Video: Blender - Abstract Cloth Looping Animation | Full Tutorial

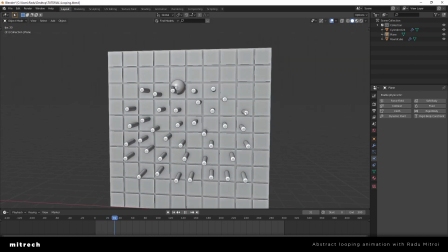[12:10]
And now if I run the animation, it should look like this, and it's falling off
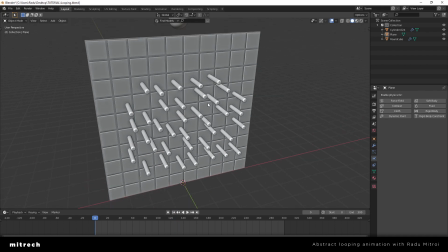[12:19]
completely, and that's exactly what I want, because the reason you want to have this come out of frame
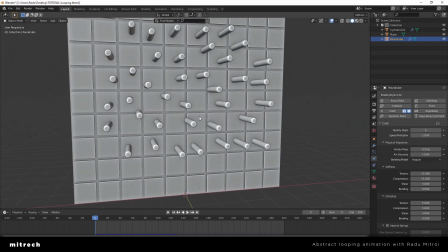[12:26]
and end out of frame is because you can't otherwise loop the animation.
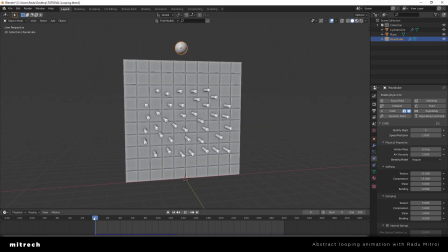[12:32]
If the start frame of the animation isn't exactly the same as the end frame, it just won't loop.
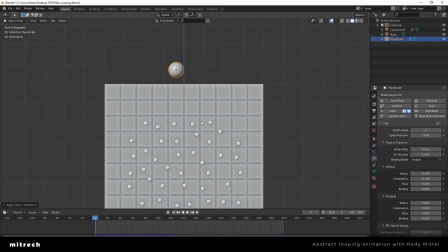[12:39]
So again, what I'm going to do is I'm going to copy this like this,
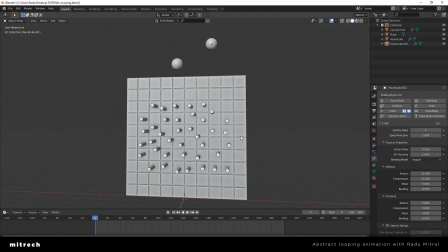[12:49]
and let's see how it looks with 2 balls right now.
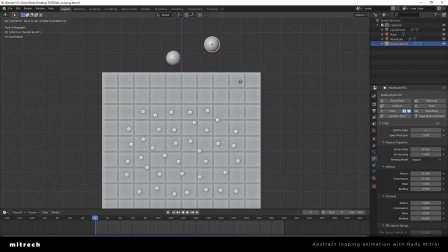[12:57]
This one, the second one, is kind of lame, it's kind of boring, so I'm gonna move it perhaps here so it falls directly into that space,
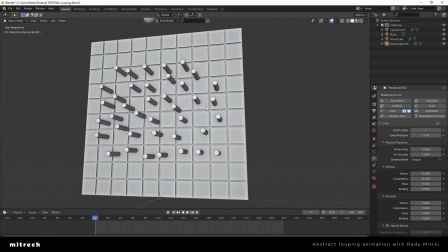[13:06]
and then maybe we get some more action out of it.
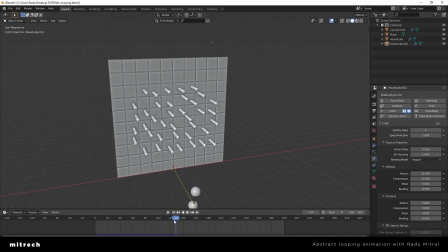[13:12]
Yeah, just like that. That's nice.
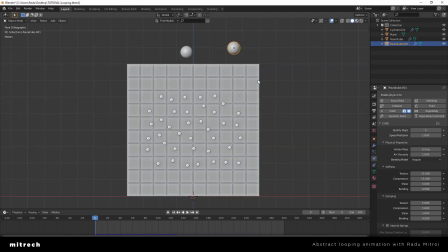[13:17]
And what you want to do is you want to fill out the entire of the timeline with falling balls.
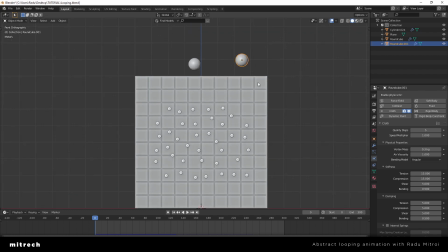[13:25]
So an easy way to do that is I'm just going to copy this one, put it somewhere here, and I'm gonna go into its cache.
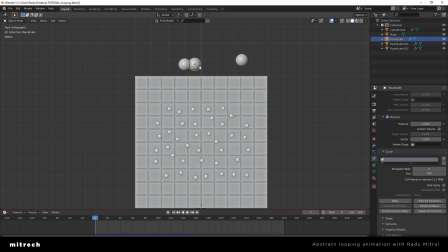[13:38]
And why is this one like this? I think I just copied it before I've done those changes. So make sure the cache is the same, and for this third one I'm just gonna make it start from perhaps frame 80,
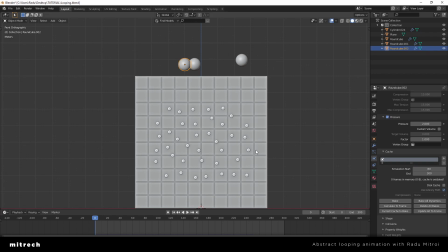[13:57]
because I don't want all of those balls to fall at the same rate at the same time. I want them to be spread out across the whole 300 frames.
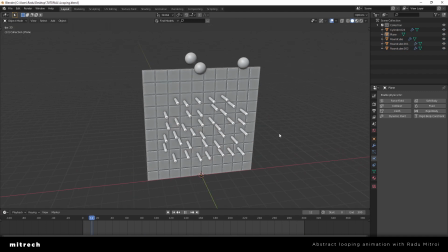[14:06]
So we get something like this. This one sits until it hits 80 and then it starts. Yeah, just like that. Alright, now I think it's a good time to create a camera and create the camera movement,
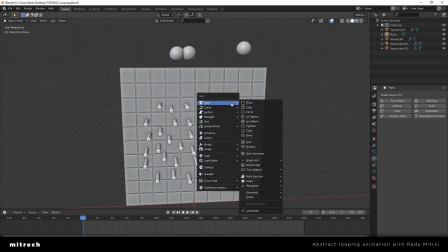[14:22]
because once we get that camera movement, it's gonna be a lot easier to fill out the animation, because we already have the camera movement and we already know what's going to be in frame, for how long the camera is gonna be moving, and so on. So I'm gonna go create a new camera.
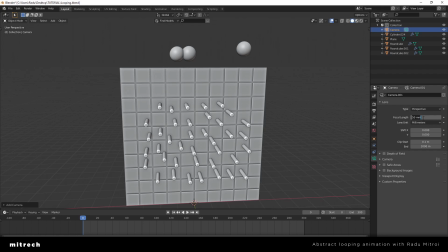[14:42]
I'm gonna go into the camera settings and I'm gonna go with a 135mm focal length, and To jump into the camera, just press numpad 0.
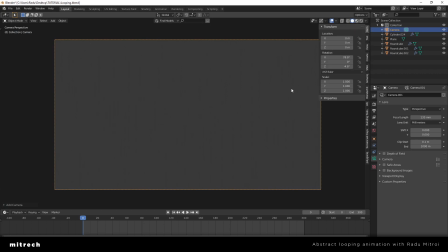[15:00]
And one trick I like to use when positioning the camera is pressing N, going into view, and lock camera to view.
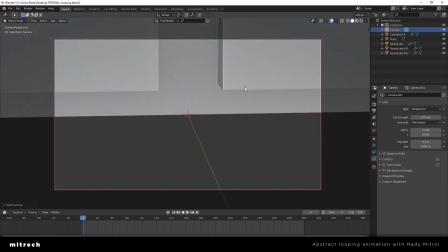[15:07]
And now, if you scroll around and move
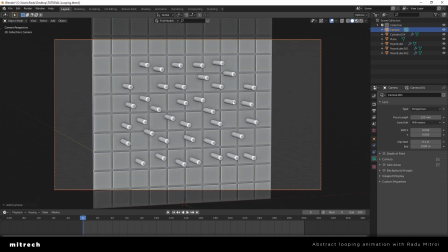[15:12]
around as you normally would in Blender, the camera moves with you.
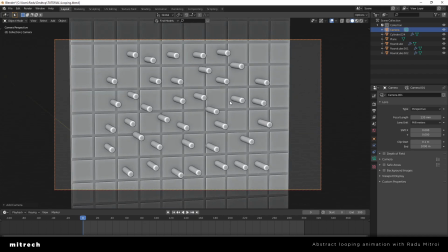[15:18]
So I'm now going to try and find a nice framing, and I think I want the camera to be this far.
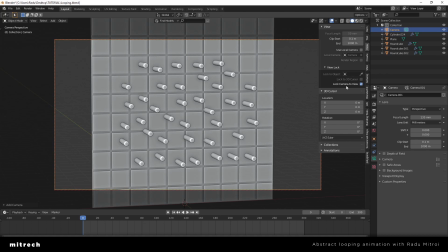[15:27]
So I got my composition. I'm going to disable this so I can move out of the camera. As you can see, my camera is way over there. And what I want to do right now is just
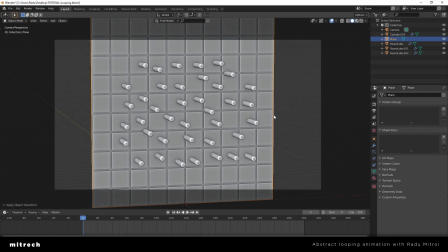[15:41]
duplicate this until I fill out the frame. So as you can see, here's an empty space, and here as well. I'm just gonna go into the modifiers and add an array modifier,
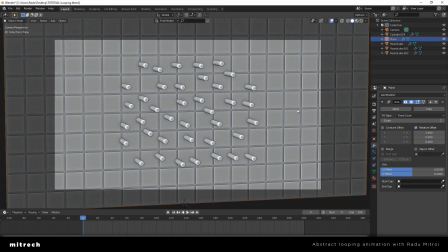[15:54]
and I'm just gonna move this like this, and now everything's perfectly in frame.
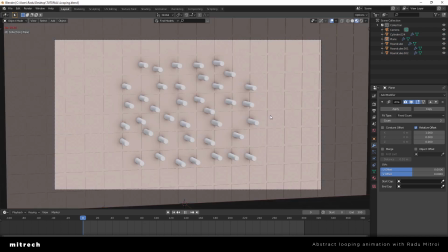[16:03]
So this is how our scene is looking like right now. You get the falling balls, the third one, and everything's really nice.